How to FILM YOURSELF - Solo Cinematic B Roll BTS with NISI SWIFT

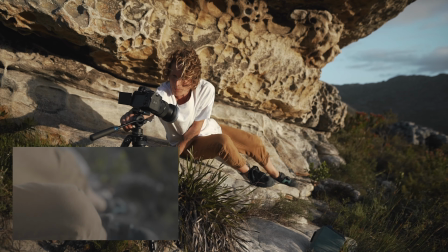(14:35)
of this little strap i can move this tripod
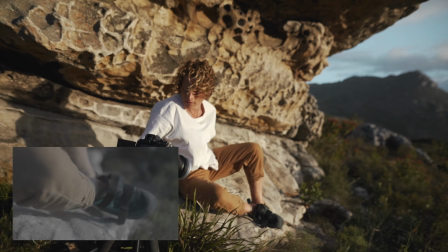(14:40)
way more zoomed in and then i'm just going to get this strap being pulled over
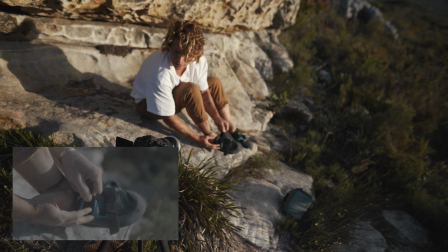(14:46)
for an even more detailed shot like that and then step up and walk away and that's gonna look super nice close-up little detail shot and now we can
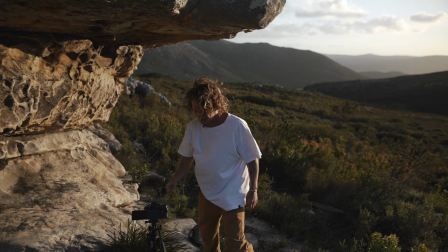(14:57)
actually get to climbing the rock see if we can get over this like ledge like this gonna be interesting film gonna be interesting to climb so let's see how
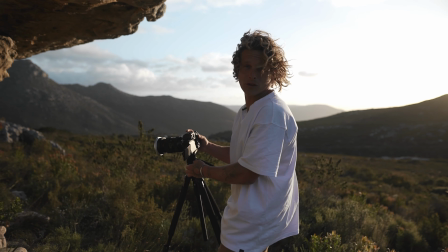(15:05)
it goes before we do that we need to get a shot of the chalk bag one of the most critical shots because it's gonna
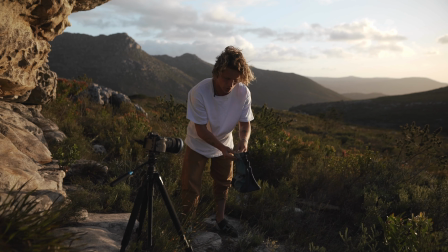(15:12)
look sick well you guys don't know just for rock climbing you have some chalk to
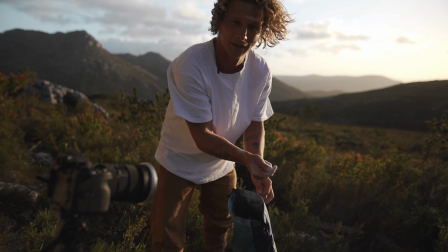(15:18)
make your hands dry but it looks like this and it's going to look really cool in the shot.
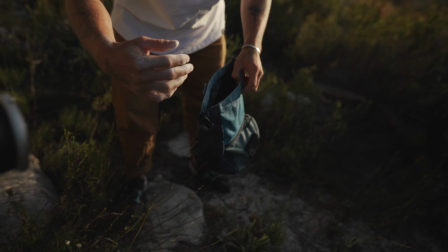(15:22)
So I've set up my angle to have the sun almost directly behind it
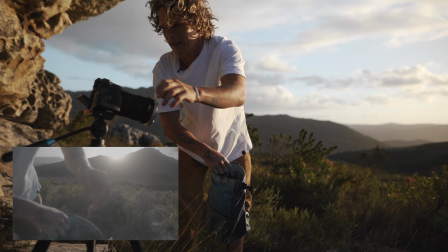(15:27)
so that the chalk is going to be right in front of it and we're going to get the most out of that kind of like flare.
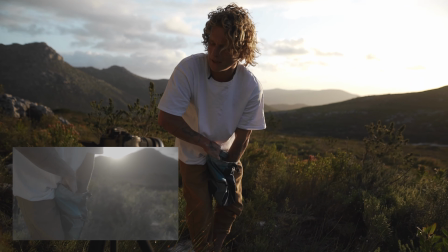(15:32)
And I'm just going to hold like this, get my hands in it. The shot is looking really cool already.
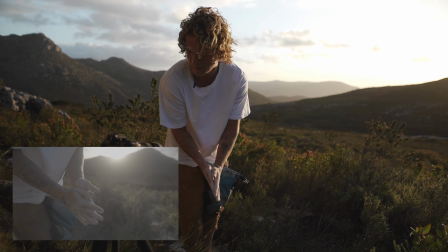(15:38)
And then I'm going to take them out and just do this. I'm going to do it once more and do like a more dramatic clap one. okay so i'm gonna get a nice wide shot and i'm gonna climb the whole like first half of the thing in one go and then i'm gonna film close-ups of each little piece and we can cut them with each other and it'll work well so the first one is just gonna be
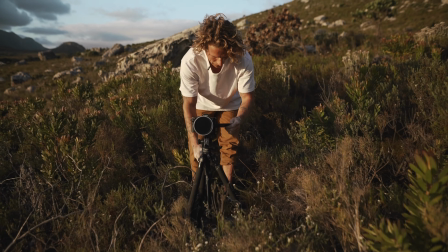(16:04)
a long clip and i'll set up nice and wide looking down into the valley okay
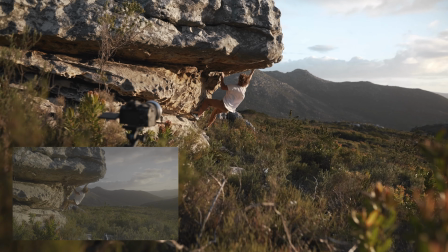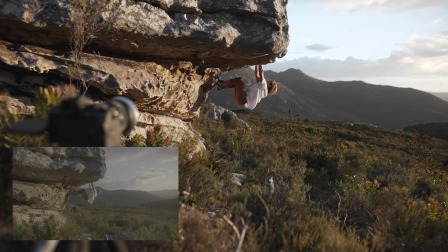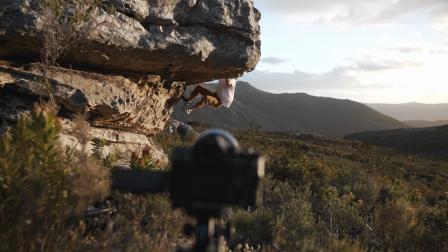(16:23)
i'm gonna stop here and get the second shot
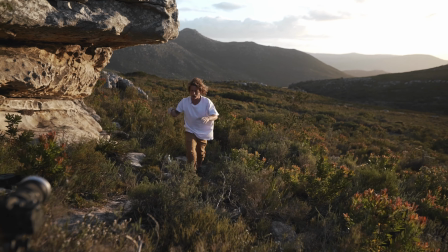(16:28)
from a different angle get like a nice big full wide one i just wanted that one to show the
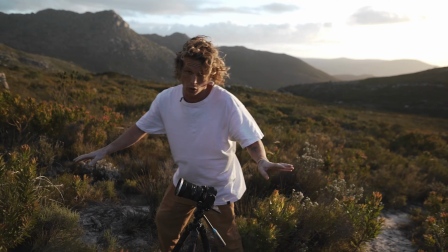(16:36)
like overhang part i think that's gonna look really nice now i'm doing like a full wide and i'm just gonna climb over again dude
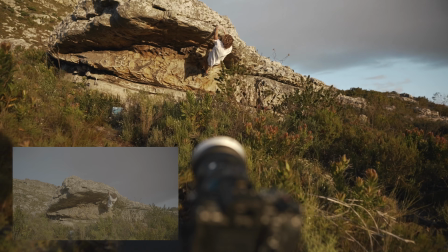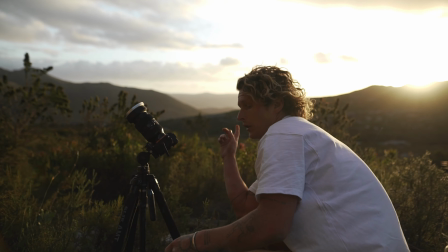(16:51)
that's hard okay i'm gonna get one or two close-ups now before the sun changes too much and the first one i'm getting is just on my hand that's
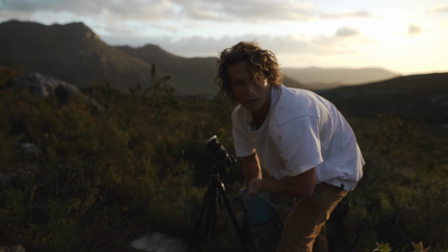(16:59)
gonna to be grabbing this top rock because I think it looks quite cool like from the bottom looking up and
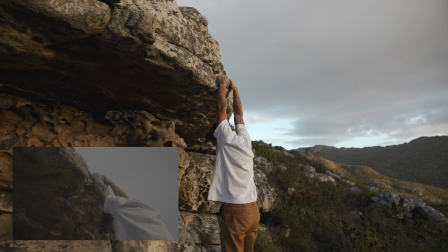(17:11)
then that's all I'll need this
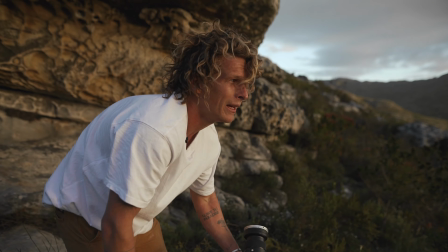(17:15)
is a bit of a workout and then I'll get another close-up and I also want a shot of the Sun disappearing because that's quite cool
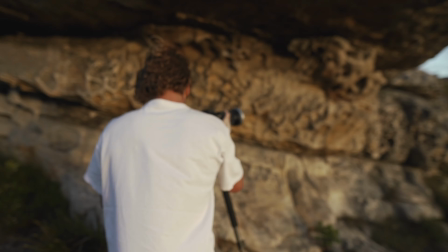(17:21)
but let's first get just a close-up of me putting my hands on to these rocks like I'm starting I think
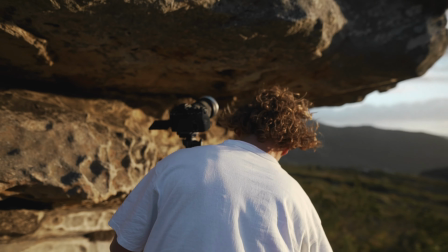(17:28)
it will look quite cool from here need to be a little quick now i'll get a fully zoomed in shot so
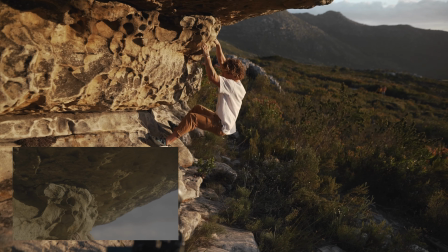(17:34)
i'll start low down for this one and it doesn't really matter what my feet are doing and i'm just going to go for that
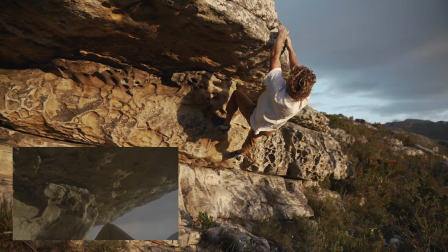(17:41)
and then i'll let my hand leave as well i'm going to get one more shot of the sun here because it's dipping behind the mountain and
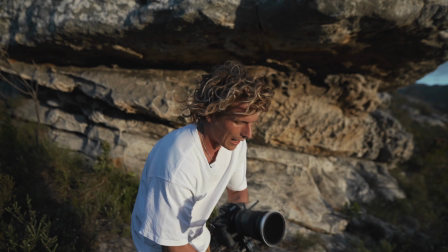(17:50)
it looks really cool it's also kind of just like an indication that the time is passing and that we've maybe been here for a while not just
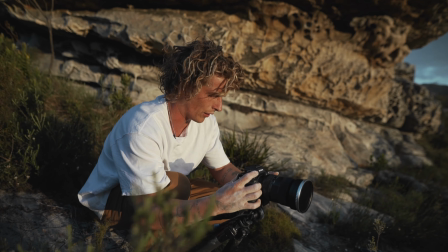(17:59)
climbing that one time that you actually saw it so I think I
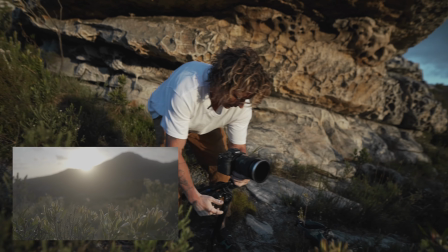(18:04)
just want a little shot here some of this foreground to get the get some movement in our frame
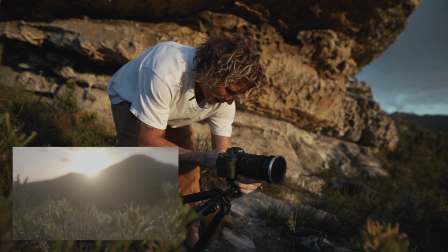(18:11)
and whenever I want the foreground to be blowing in the wind the wind stops but